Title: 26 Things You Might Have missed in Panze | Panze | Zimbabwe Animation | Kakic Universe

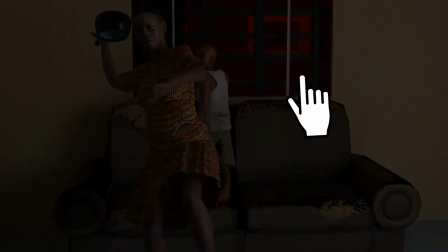Did you notice the prison bars that go up as the mother flies in? And wait, is that Frieza? And why these specific pictures? These are the 26 hidden details you might have missed in Panze.
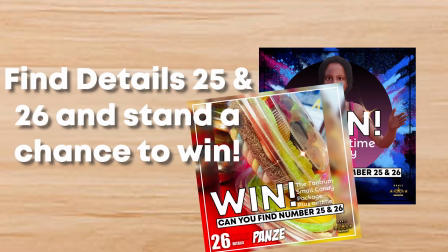Stand a chance to win $800 worth of A-Time. And a candy hamper from Candy Culture if you can find details number 25 and 26.
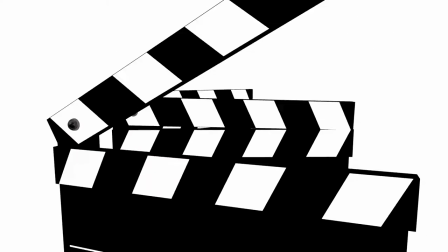Stay tuned for clues at the end of the video. Now, before we proceed, we encourage you to watch the official full video to avoid spoilers.
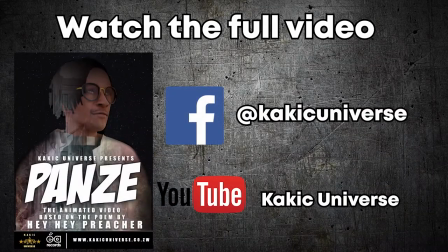The video is available on Facebook, YouTube, or our website kikikuniverse.co.w.
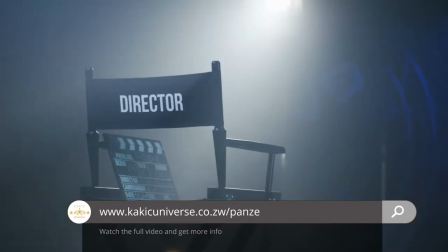Now, let's find out what you might have missed in this video, be it in terms of visuals by the director or actual wordplay from Heihei Preacher.
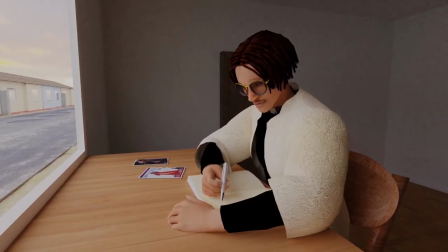Let's go.
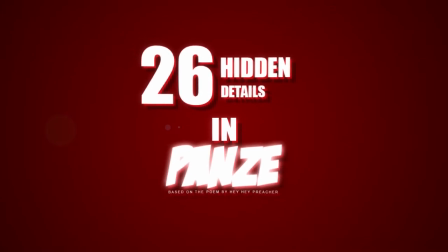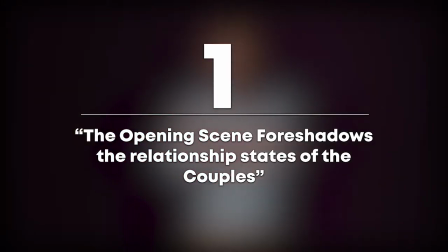Number one, the opening scene foreshadows the relationship state of the couples.
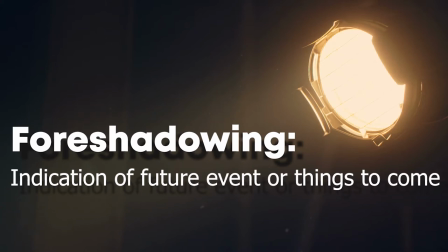Foreshadowing is an indication of a future event or things to come. Now, the first scene of the video does more than just introduce the characters to the viewers.
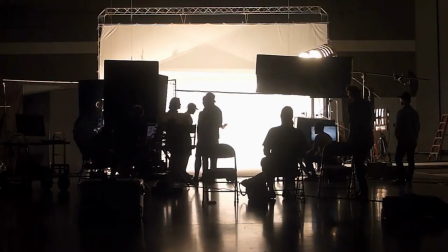The director intentionally had the characters show up in a specific order, that is,
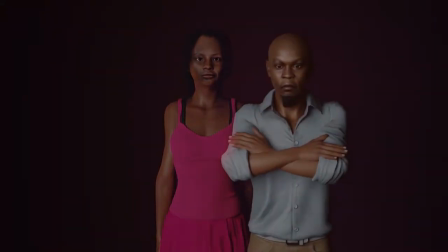Heihei, his girlfriend, then the married couple, the husband, then the wife.
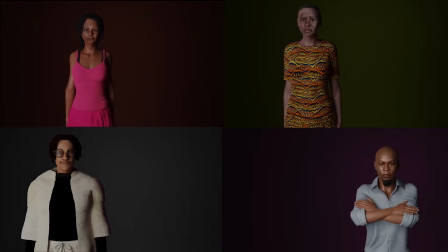And these are the two couples in the video. however there's more to it
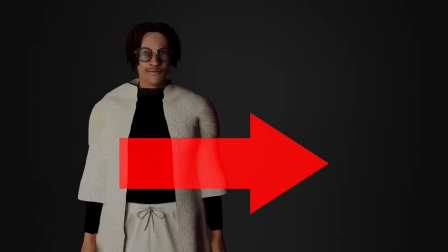notice he and his girlfriend flow in the same direction but the husband and
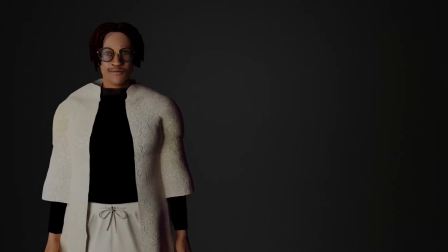wife are going in opposite directions foreshadowing the relationship states he
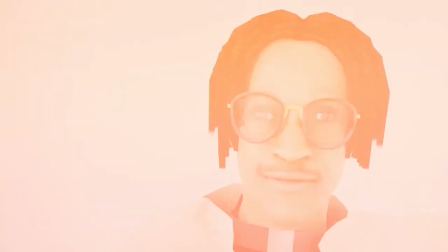and his girlfriend are in love and things are going well in terms of the relationship
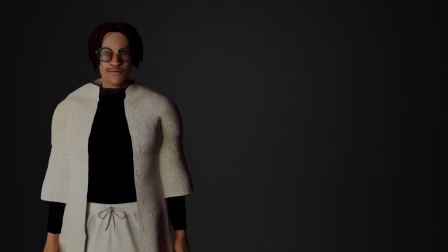itself they are flowing they are going in the same direction but there is friction and the other relationship and we see them going in opposite directions
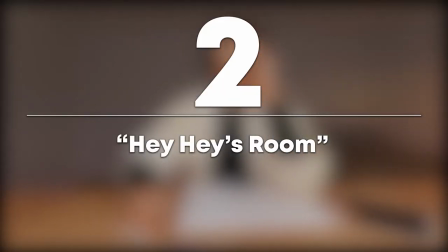number two hey hey's room aside from the disc and the
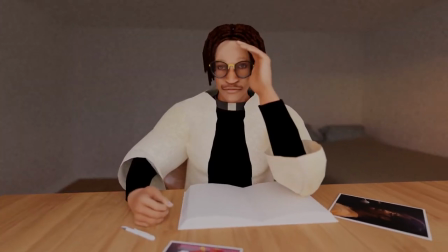bed the room really doesn't have much in it this was done on purpose it's symbolizing how
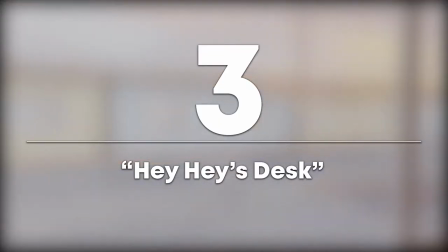there's nothing else left for him inside the house and he'd rather be outside number three the disc the disc was put by the window to serve two
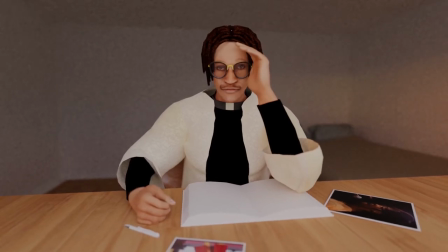purposes firstly showing us that hey hey was writing the things that he was seeing from his window like the fighting couple or the kid who plays
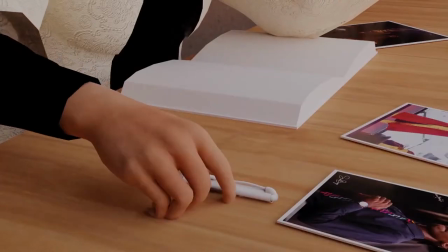outside late at night he is writing what he is seeing two
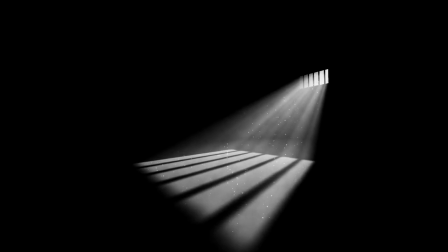symbolically windows are often used to symbolize liberation and hope
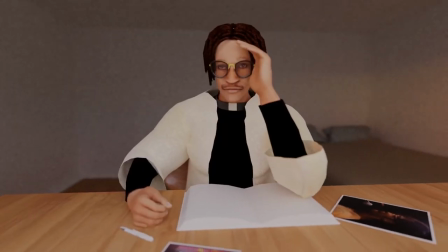hey can't wait to escape his home and go outside to the world so he always
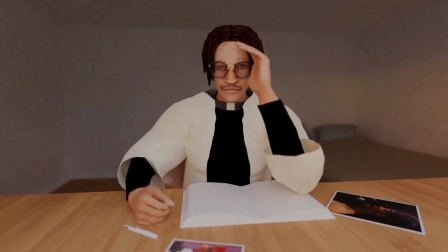sits by the window waiting for the day we're all told we can go outside number four
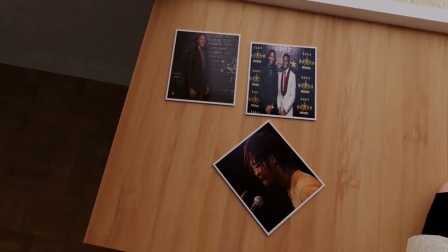the pictures on the disc if you took time to notice most of the pictures on his disc are from him performing on stage.
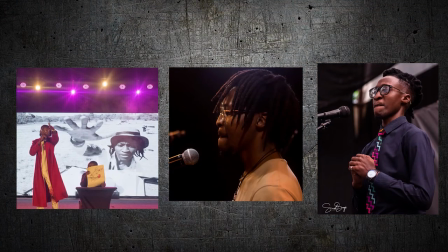This was to show that he misses performing, especially because poetry and live performances give him solace.
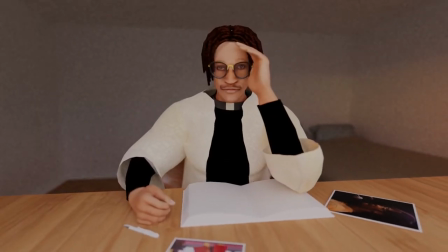However, those pictures were not just randomly picked, especially these three.
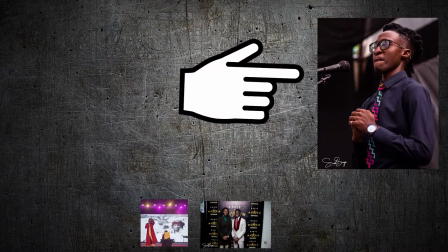This one is from the first time He He Preacher and the director Kodagosha Maxwell met.
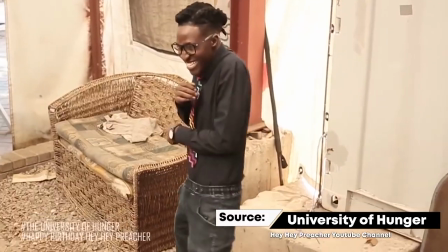It was at a poetry function that He He had hosted to celebrate his birthday, selected to commemorate the first time the two mates.
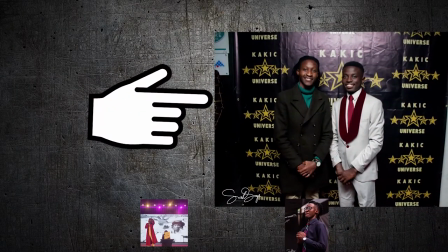This one is from the K-Kik Universe official launch where heihei was a guest
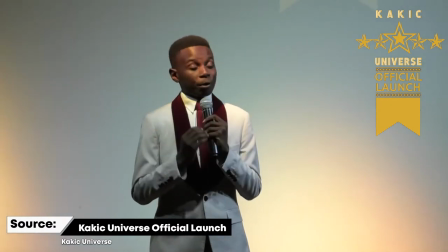performer selected to thank heihei for coming through and participating at such an
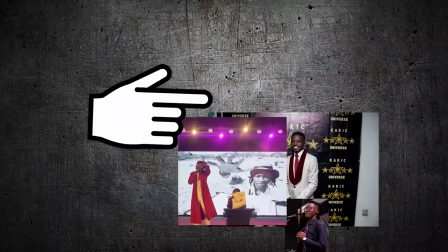important milestone and lastly this one is from the 2019 dream star
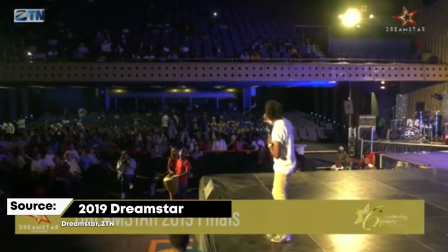talent show finals a salute to heihei's career and cheering on to keep going forward
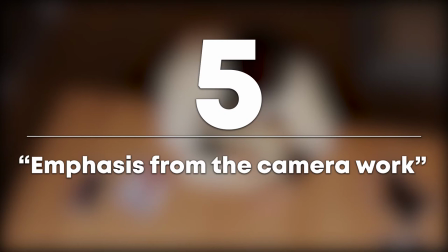number five emphasis from the camera work when he says the
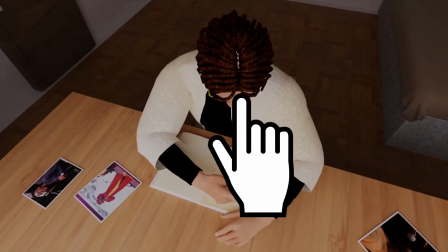camera is directly above his head or his mantra so to speak,
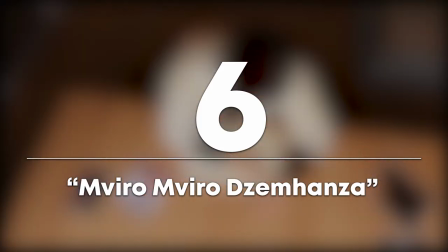hammering the point home. Number six, Mbiro de Manda. Now, this one is the wordplay itself that HeHe crafted.
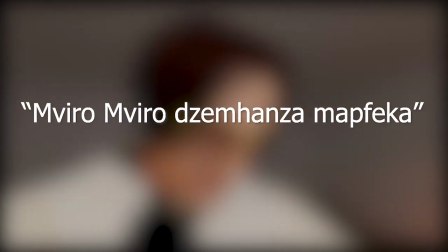The phrase Mbiro de Manda ma feka is a Shona proverb that translates to the bald head is just the end result.
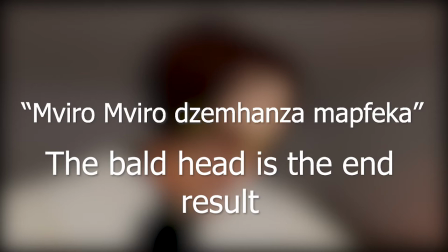It's coming. It's long predicted by the shape of the hair. This means that nothing happens all of a sudden. There are often signs that we ignore sometimes.